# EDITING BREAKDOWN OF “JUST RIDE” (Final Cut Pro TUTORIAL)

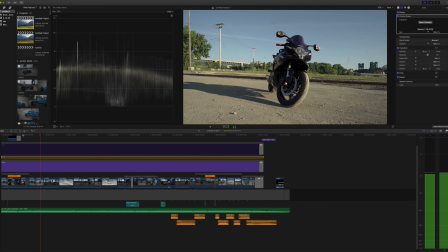So this is on, off, on,
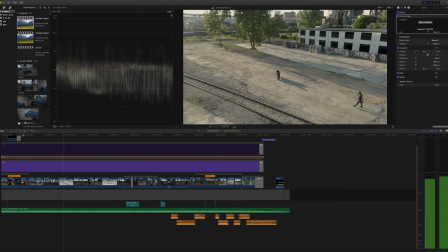off, on. I like it. So the last thing I wanted to do is I turned down sharpening in camera. I do not like the way sharpening looks when applied in camera. I much prefer to do it myself in post. So I turned sharpness down in the camera to -7. And then what I did here is grabbed another layer and put that on top,
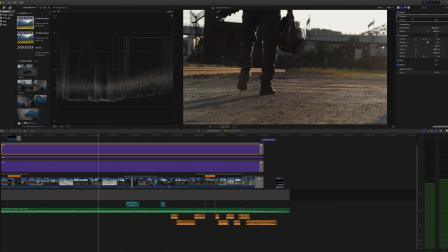and then just put a sharpening layer on there and set it to 4, right?
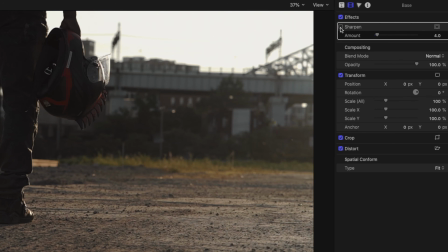It's a small difference, so you can see right here, and you may not be able to actually see it on the screen, but I can see it and it does make a difference. It sharpens it up just enough because, like I said, Sony 1080p 120 is kind of soft when it's not super well lit. And in this situation, sun was going down. The light wasn't terrible, but it could have been better. But just a layer of sharpness. So we got our color grade done. We got our sharpening added.
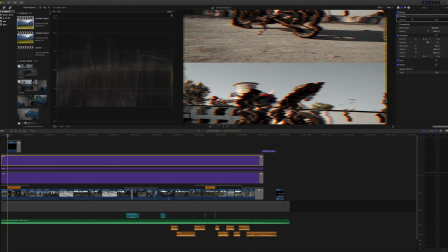All I did up here is I wanted a film burn. You can get film burns from anywhere. Dope way to just make your footage stand out. just put it right on top. Set the blend mode to screen, lower the opacity, and then we got this. That looks dope, man. All right, last thing. So we had to add some sound design because the Mavic Air 2 does not record sound. Now, a moment of transparency. I did not get the bike sounds from Epidemic Sound because even though there are a ton on there, I wanted the sounds to be authentic to what the bike was. This is a Suzuki Gixxer 600. So I'm gonna be honest. I went on YouTube, typed in Suzuki Gixxer 600 sounds, and I just got some sounds off of YouTube. You know, and, hey, don't sue me. Sometimes you gotta do what you gotta do. But the challenge with this is you can't just use one clip for everything because the bike is changing angles, right? Things are going forward and going past in the clip. So you need sound that reflects that. So I'm gonna turn this music off and then I'm gonna play this without the music so you can hear the sounds.
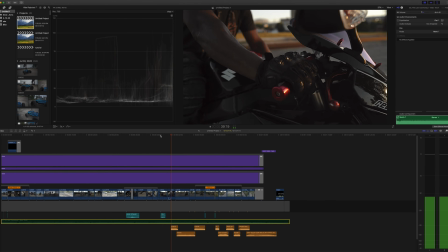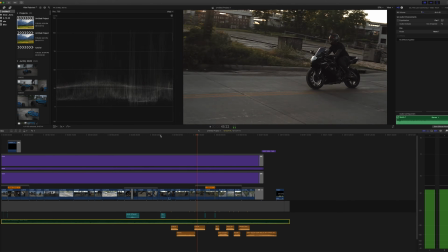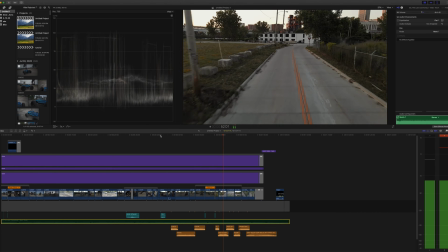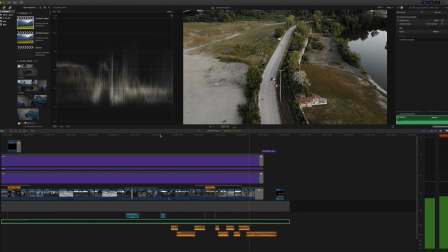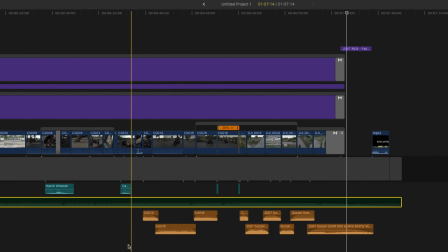Now these sounds down here, the ones you see like C0013, C0015, those were actually clips from the onboard audio. I did make sure I had a mic sitting on top to capture that audio. So those parts were easy. We already had them sound clips. These over here, however, where you see 2007 Suzuki, yeah, those are ones that I got from YouTube. So basically the challenge was matching them up per clip.
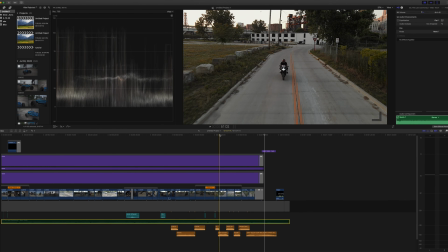So for example, in this clip, the bike is coming towards us and then exiting out of the frame. We wanted something that sounded like that. This clip was a drone shot from far away.
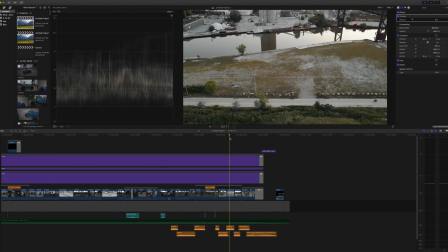So obviously we wanted a clip that wasn't as loud, and also the bike was accelerating, so I needed a clip that showed that off. Now, easy way to create dimension and depth when it comes to sound is to change the audio levels on a per clip basis. So obviously, since we're further away, this one wasn't gonna be as loud because there's not a screaming bike right in front of us. So
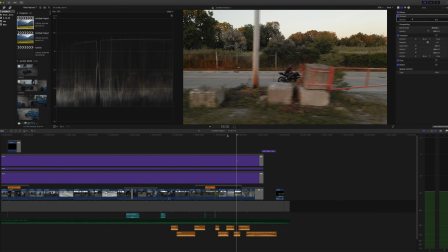this clip, another example of how you have to pick a clip that fits, because there is a gate passing by in this. We wanted the sound illusion that he's flying past a gate. So same thing.
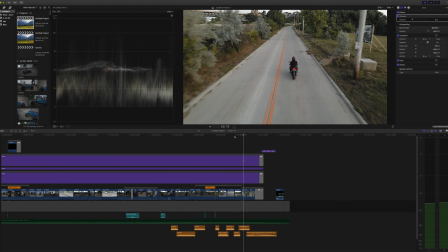The next clip, the bike is coming from behind us, going in front of us, and accelerating at the same time. And then for our finishing shot, we're far away. Bike is still accelerating, so we needed a sound clip to match them. Now, as you see also, each and every one of these clips has a fade at the beginning and the end.